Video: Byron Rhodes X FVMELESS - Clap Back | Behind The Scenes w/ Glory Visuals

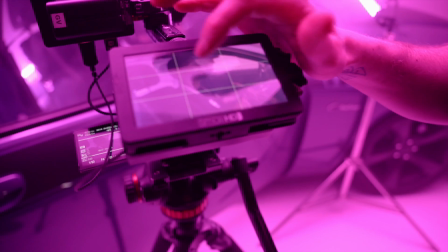We're gonna get more of that nice, nice purple lighting on the side of his face, but also shooting into the shadow side so we get some of that definition.
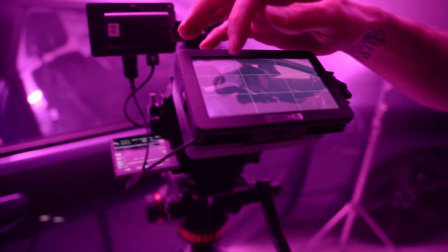It looks really, really nice. We added a Pavo tube in the back seat so that you can add some separation.
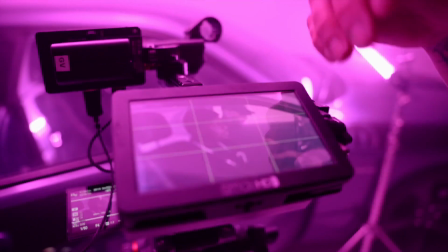It just looks cool, fills the car out a little bit.
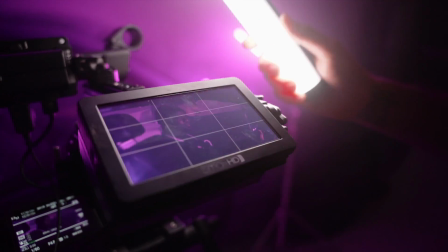And then we also added a small Pavo 6C at the bottom of their feet,
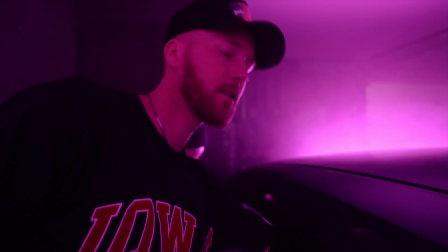also at 312 hue as purple. All right, so right now we're adding one more 6C
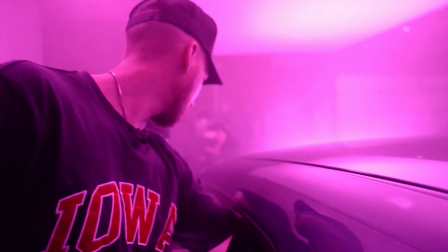little Pavo tube for just a little bit of a kicker,
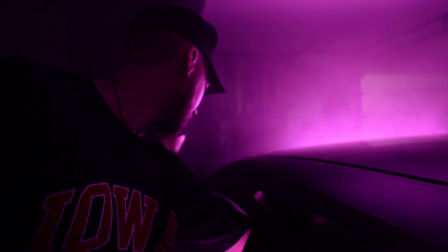adding some more color into the frame and just more separation between the subject and the back of the car.
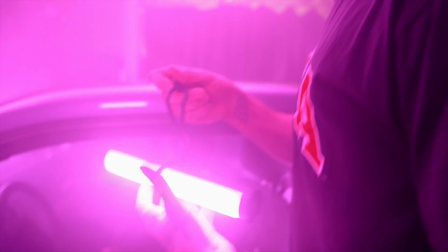So I'm literally zip tying. We have these like little gel like zip tie things that work.
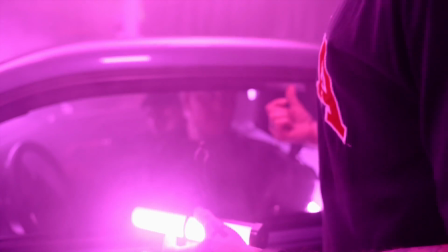So I'm gonna hook it to this little hook in the back.
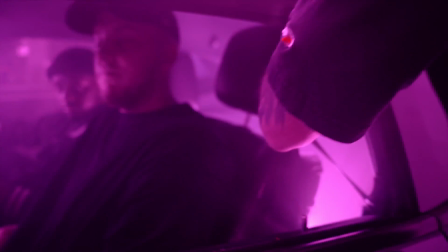I think it's for like suits or something. But I'm gonna hook it back here, and it should be good.
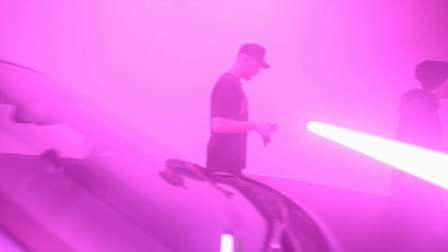So I'm pretty happy with that. Same.
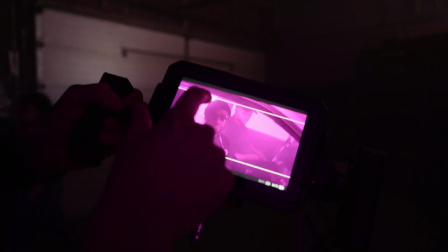So now the frame is starting to look a lot more filled out. So we actually do have the Pavo Tube 6C in the shot, which I actually kind of like, so we're gonna leave it.
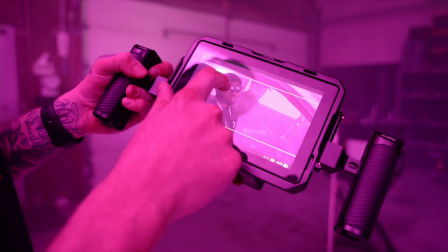We have this in Byron's glasses, which is kind of cool, kind of a vibe.
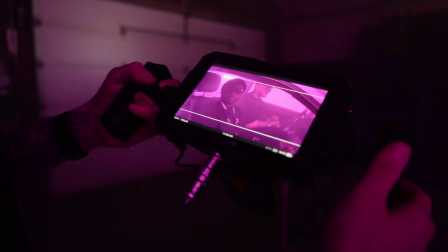And then we have all the purple coming up. The haze. The sunglasses, man. Coming up with a lot of haze, might turn that down. So yeah, we're happy with all the lighting. Putting the Pavo Tubes inside the car really helped bring it out. The purple looks awesome. We got enough haze in there now, so we're gonna go ahead and shoot our first take of the music video.
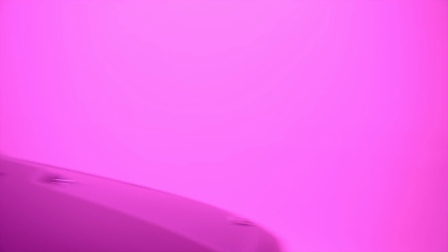Cool, let's hit it. All right, clap back, take one.
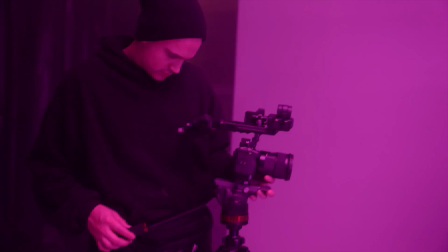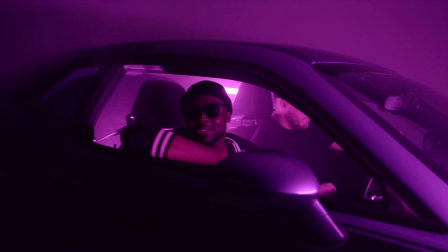Yeah, I like that, Austin, actually.
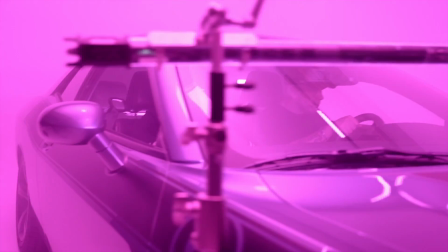Woo!
See, like we stuck in the matrix, fighting depression. Facing myself, my face in the face, hype up.
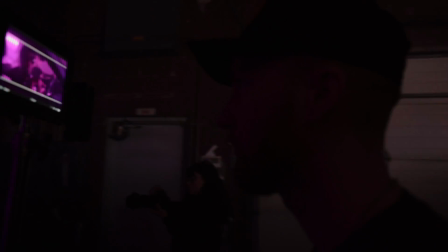All that he did, he done all the battle, been won. Now I shine like the sun with my heart, we a ton of my soul. When I run, I just drop to my knees on my prayers like guns.
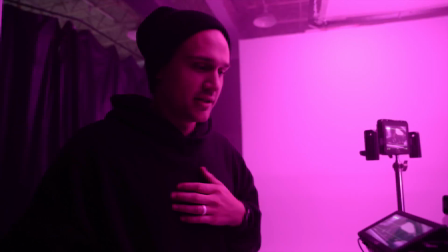I grab the glizzy and squeeze.
So, this is the first time I've actually ever done this technique.
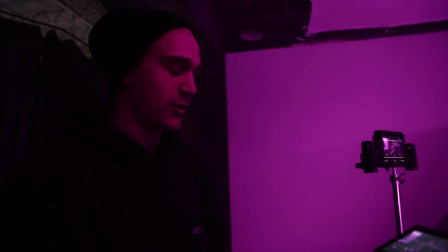I actually learned it from Jacob Owens, but shout out Jacob Owens, I guess. But it's just doing like handheld like movement, but on a tripod.
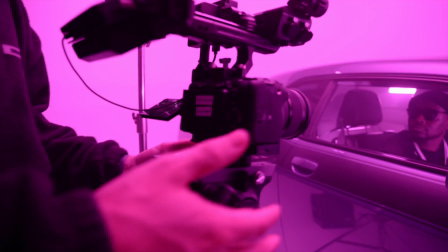So as he's doing the song, I have the tripod pretty well dialed in where it's balanced.
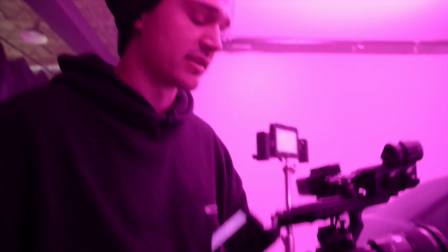This is a nice fluid head, so I can do quick movements. And a big reason that we upgraded the FX3 is for rolling shutter.
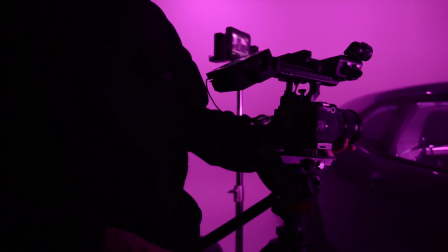So I can be doing quick tripod movements to track with Byron as he's performing the song, and it looks just really cool, in my opinion.
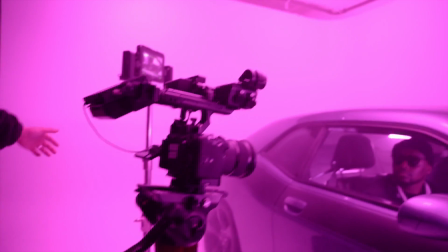And as Darren was watching it on the director's monitor, he was pretty fired up too. I loved it. Yeah, let's review and set up for next take.
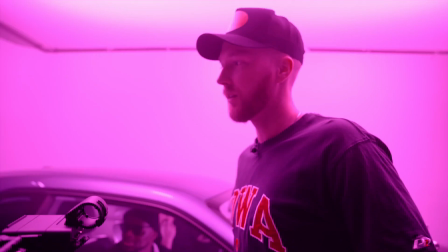Yep. So right now we are reviewing the take, and we are very, very, very pleased and think it looks awesome.
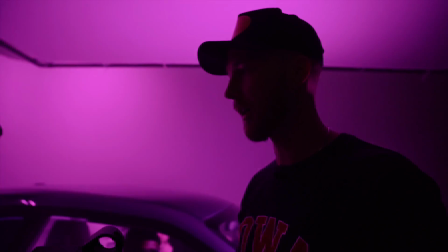So we're gonna get ready for take two, but this is straight fire. New techniques, doing new things, super pumped about it. So for this project, we actually are shooting the cover arts. They're dropping 4 singles a month, and we're doing the 1 music video a month with the project. And so we do want to shoot and have all of the cover arts match the project. So we do all the shots. So right now we're just going to take one of those shots for cover art. And since we have the car here before we move to the next take. So yeah, it's just a lot of moving pieces, but it all makes sense at the end and super worth it because everything looks cohesive, super on brand, and we love it.
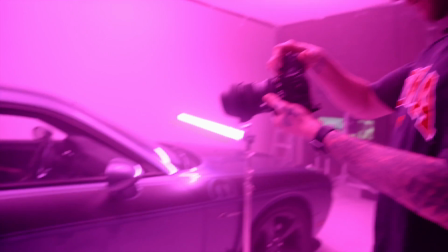So let's get this cover art shot. Back a little bit more, Byron. Yep.
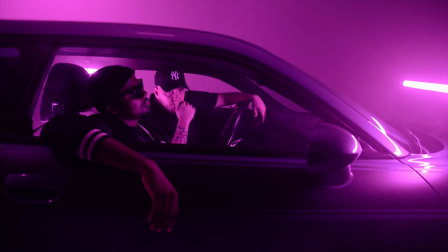Riley, look at me. Yep, just like that. That's great. Keep that pose for a minute. So we just did a take for an Instagram reel that Ray shot on his phone, and as he was shooting it, I was shooting it, and I was like, yo, that's dope. He opened the door, he like leaned out the car, and did a take like that. So we're gonna do a take of the song like that.